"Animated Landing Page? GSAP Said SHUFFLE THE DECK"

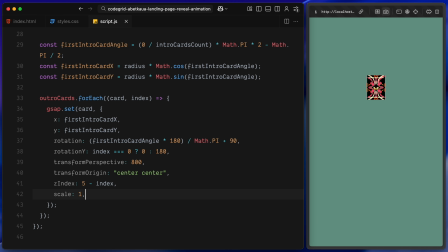12:23 This is what sets up the flip effect for the card toss. I am also assigning a decreasing Z index to each card in this deck, the first card is on top and the rest are layered beneath it. This ensures that when we scatter them, they animate in the right visual order. And finally, I am making them all fully transparent for now.
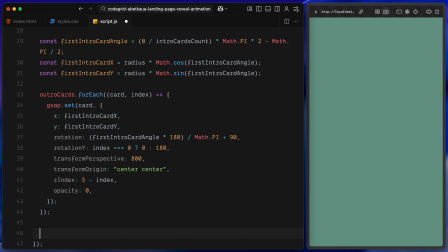12:41 We'll reveal them at the right moment during the timeline. Now I'll set up the main animation timeline. I am creating a new timeline with a short delay so everything has a moment before it begins. The first thing I'll do is bring in the intro cards. They start scaled down to nothing and here I am animating them up to full size.
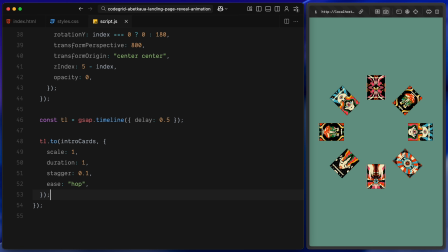12:57 Each card comes in one after the other using a small stagger which gives us that nice circular reveal instead of all of them appearing at once. Once that sequence completes, I'll right away set up the outro stack, at this point, I'll make all the outro cards visible, then I'll scale the first card up to full size and reset its rotation so it's sitting flat at the top.
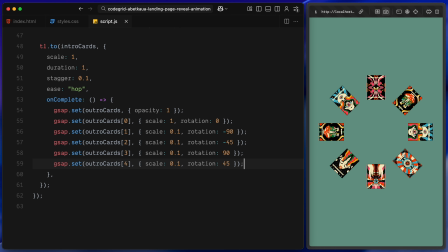13:17 The rest of the cards I'll keep very small and rotate it in different directions, one tilted to the left, one tilted to the right and a couple rotated further out. The staging makes it look like the cards are being fanned out, ready to toss into place during the next part of the animation. It gives the staggered bit of that scattered playful look when we actually move them across the screen.
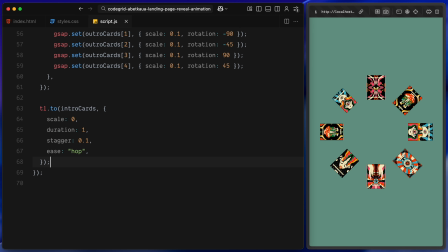13:37 Next, I'll scale all of the intro cards back down. This is the part where they fade out on the scene, clearing the way for the outro stack. Again I am staggering the exit so each card shrinks one after the other instead of all at once. That way the transition feels more dynamic. As soon as those are gone, I'll shift the outro stack downwards slightly.
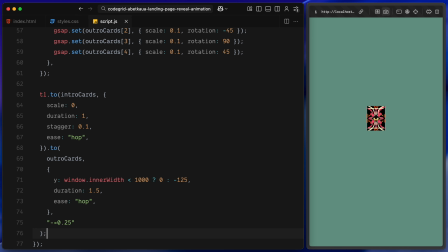13:56 On mobile, they'll stay closer to the center and on larger screens, they'll move a little less lower. This keeps the layout balanced no matter what device we are on. At the same time, I'll flip the very first outro card. It rotates horizontally to reveal its front face while the rest of the stack is still waiting in place.
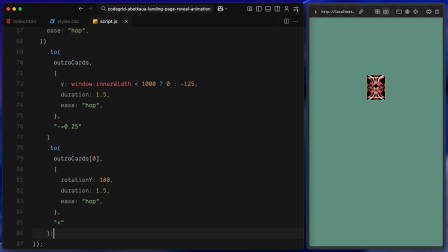14:15 That flip acts as a signal that the second half of the animation is beginning, leading us into the toss sequence. Now I'll animate the outro cards into their final positions. Up until now, they've all been stacked on top of each other near the center.
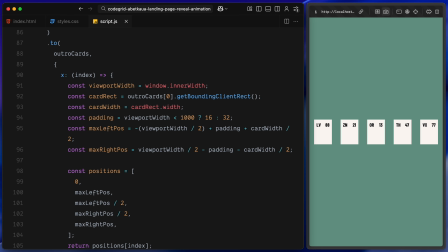14:28 Here I'll spread them out horizontally across the screen so they look like they are being tossed into place. To figure out exactly where each card should land, I am calculating a set of positions dynamically. First, I grab the width of the viewport so I know how much space I have to work with.
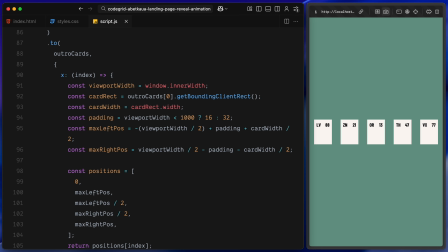14:43 Then I measure the width of a card and add a bit of padding so the cards don't touch very edges of the screen. From there, I calculate the maximum position on the left and the maximum on the right. And then I also divide those values by 2 to get the middle points.
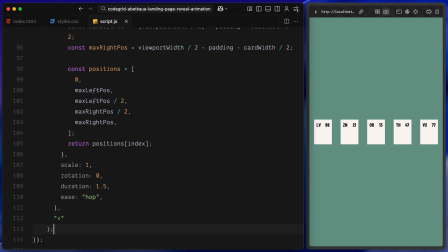14:58 That gives me a nice range of 5 positions, far left, left center, middle, right center and far right.
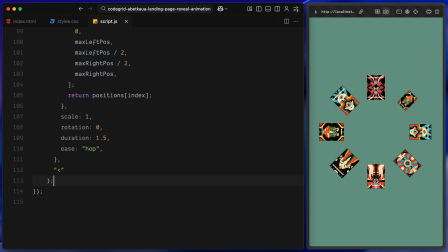15:05 I assign each outro card to one of those slots based on its index. While I am placing them, I am also scaling them up to full size and resetting their rotation so they are upright again. This makes it feel like the guards are fanning out smoothly into their final arrangement.
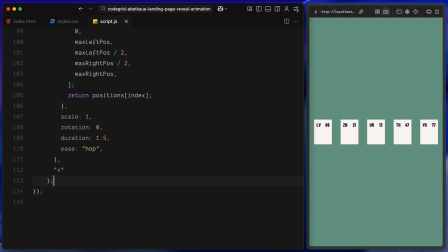15:19 And the whole thing runs with that custom hop easing, so the movement feels a little springy and natural rather than stiff. At the same time this is happening, I'll also animate the navigation bar into view. It was hidden off the top of the screen at the start and now it slides down into place.
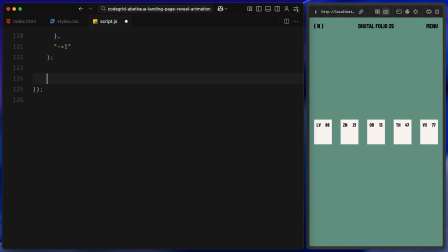15:35 This lines up perfectly with the auto card spreading out, so the whole composition feels like it arrives together. Now I'll set up a separate timeline just for the hero footer, I'm giving it the same So it starts together with the main card sequence.
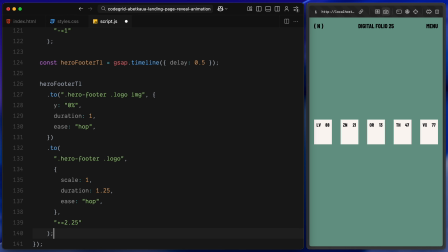15:49 The first thing I'll animate here is the logo image inside the footer. It begins shifted down, hidden below the container and I'll slide it upward into place.
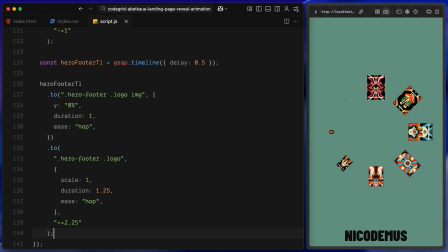15:57 This creates a smooth reveal as it enters the screen. Then once that animation is played, I'll scale the entire logo wrapper up to its full size.
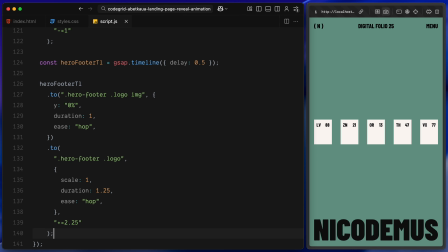16:05 It starts very small at the top and this scaling makes it grow into position as the final element of the sequence. I'm also giving this step a little extra delay. So it lines up perfectly with the rest of the card's animation. With that, the footer logo completes the animation and the whole landing sequence is wrapped up.
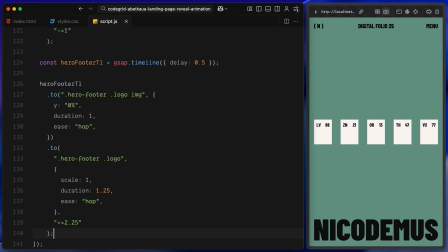16:22 Finally, I'll add a function to handle window resizing.